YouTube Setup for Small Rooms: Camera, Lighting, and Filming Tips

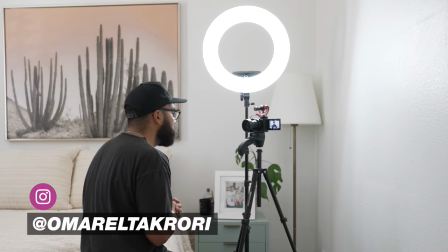0s
Now this video is for the creator who is most likely just getting started and has their bedroom to start shooting their YouTube videos whether you're using your smartphone or a camera and that's why in this video I'm gonna be sharing my best tips so you can get the best video possible out of your small space or a bedroom just like this one so you can crush your YouTube videos with no excuses.
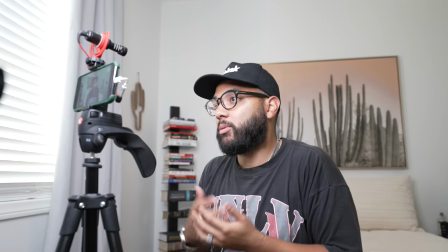18s
Whether you're using your camera or your smartphone it doesn't matter to apply tip number one and that is to just clean the clutter and clean out your room before you actually start filming.
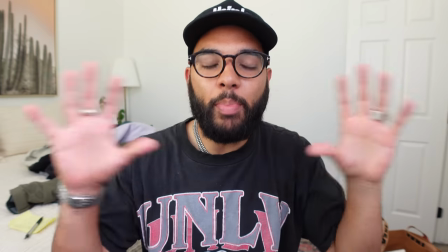28s
Now this might be a little bit of an obvious tip but oftentimes if you're shooting videos and you got a freaking dungeon and dinginess
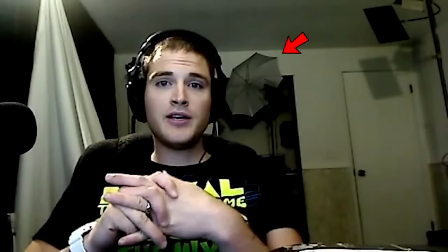35s
behind you kind of like sean's first video that you can see right here and you can just see the mess and the clutter way behind him all right so uh this is i guess the first sean thinks vlog it kind of takes away from whatever he's trying to deliver minus his energy in the video uh all that to say that you want to have a clean room to get started oftentimes it is just easier to create when there is less clutter so make sure you clean your room before you even get started to set up your audio video and your lighting you gotta just press record this video is sponsored
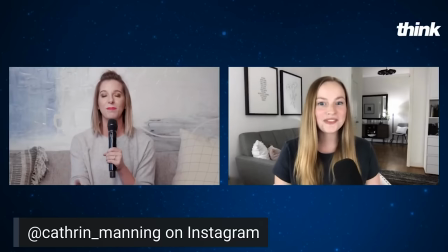65s
by streamyard this is our go-to platform for live streaming to youtube and facebook especially when we have multiple people joining us on a
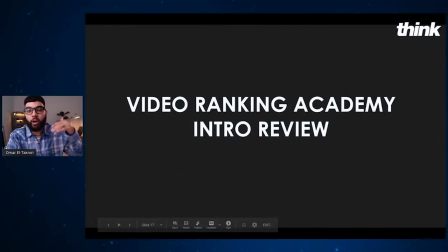73s
stream with an incredibly easy to use interface for doing cool transitions bringing in text on the screen and
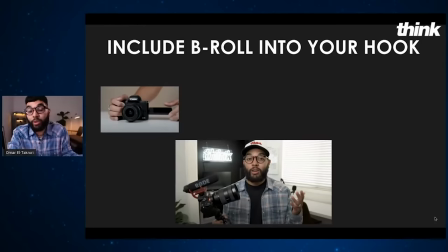79s
seamlessly bringing on guests this is the perfect platform for the new and experienced creators alike.
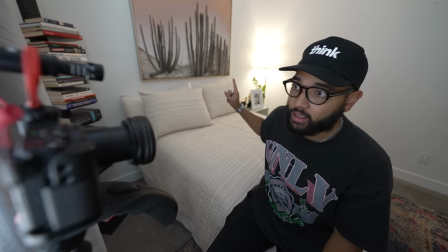85s
You can use the link that we have in the description below to get $10 off. Now most people who are using their bedroom have a square room to use as a film space and you know maybe you have a window maybe you don't but for the most part you have a square or a rectangle to work with.
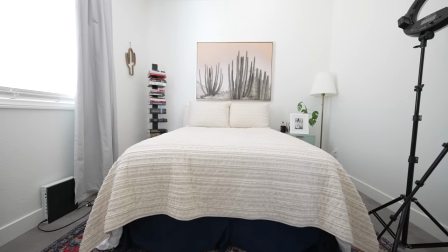100s
This room right here is about a 10 by 11 square foot space and it works. This is totally fine to get started and as you can see some of the gear I have right here I got a ring light and I got the camera but before I even get started I want to dial in my shot now there are so many ways that you can use a square space square space this video is not brought to you by square space there's so many ways that you can use a square space to film videos the first way is
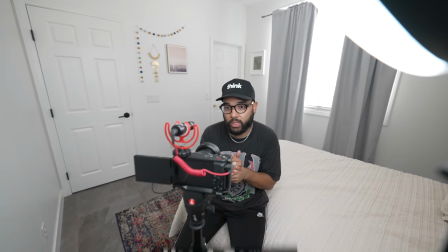124s
to use a corner what's smart about using a corner to film your videos is that it provides you the furthest distance from your
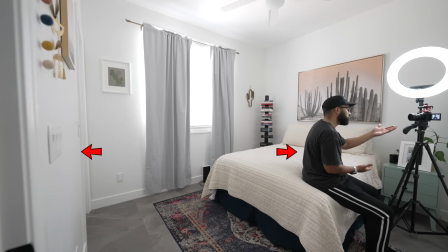131s
backdrop i.e your room right so the further you are away from your room, the more chance of background blur you can introduce into your shot,
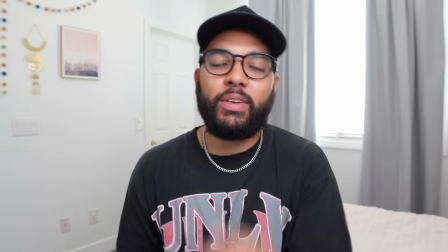139s
which is just a smart tactic to be able to create some depth in your shot. If you're shooting in the middle of the room, you're obviously going to bring the background closer to you,
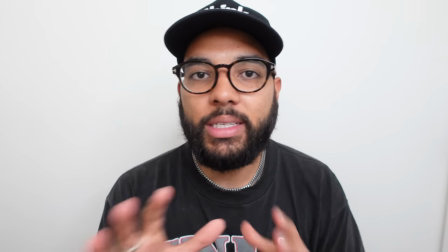148s
therefore making it less dynamic in the sense of having background blur, which is totally fine and that's okay.
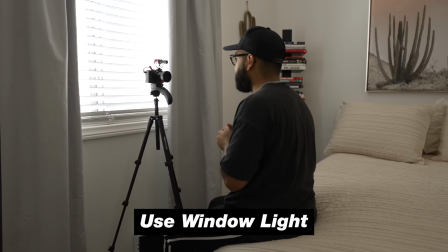153s
Another smart way to shoot your video is if you do have a window in your bedroom is to use your window as your main key light.
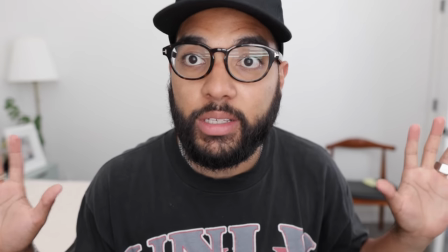160s
As you can see, the lighting on my face looks pretty good, but that's just a window putting light on my face another power tip when it comes to using a window light is
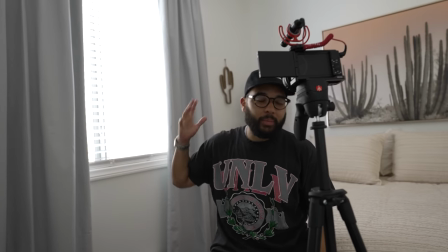167s
to don't use it as backlight you don't want the window to be behind you and it's going to be a
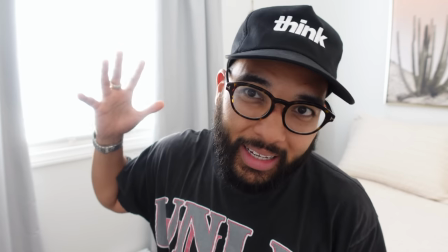171s
lot more overexposed if you have light coming from behind you even if you have a light on you it's just not the best look but
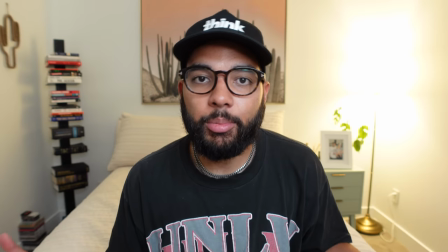178s
if you have to cover the window using blackout curtains or what have you go ahead and do so and that's totally fine but just best rule of thumb is to put the lighting in your face or have it light your background as much as possible rather than it backlighting your shot now
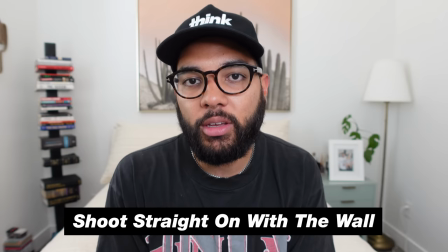191s
before i talk about gear the last shot you can actually set up is just a straight on shot with the wall directly behind you doing it this way would look best if you actually don't have too much going on and as you can see my wife has put some i guess you can call it tchotchkes
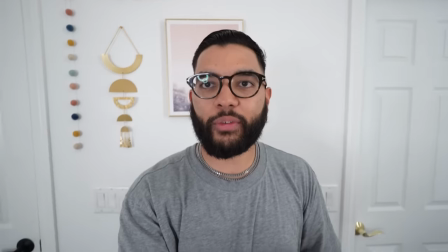204s
on the wall but it's not much it's very simple and like if i if i had a youtube channel and i shot like this that wouldn't be a terrible shot and i can just deliver content like this the bed is over here which is going to take away some of that echo it's
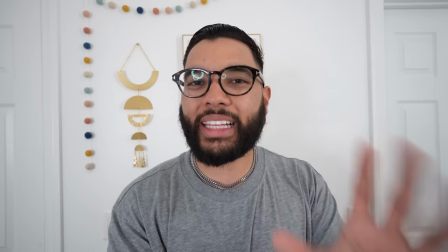217s
kind of echoing here but that's okay but nonetheless if you keep it nice clean simple and minimal you can get away with just shooting a flat
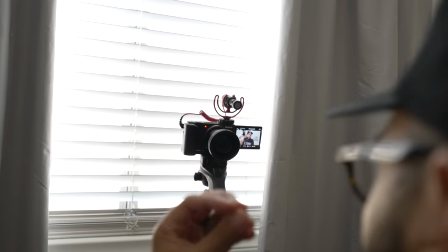223s
shot like this now let's talk about the gear so i kind of touched on lighting already with using a window light but a lot of people have a ring light which is a fairly good light unless you're like me who has glasses and then you can get caught up with like rings in your eyes and stuff but you can use a ring light to light your face the thing is with a small bedroom you might not be able to just shine the light right on your face if you have a soft box or a soft light, that'll work.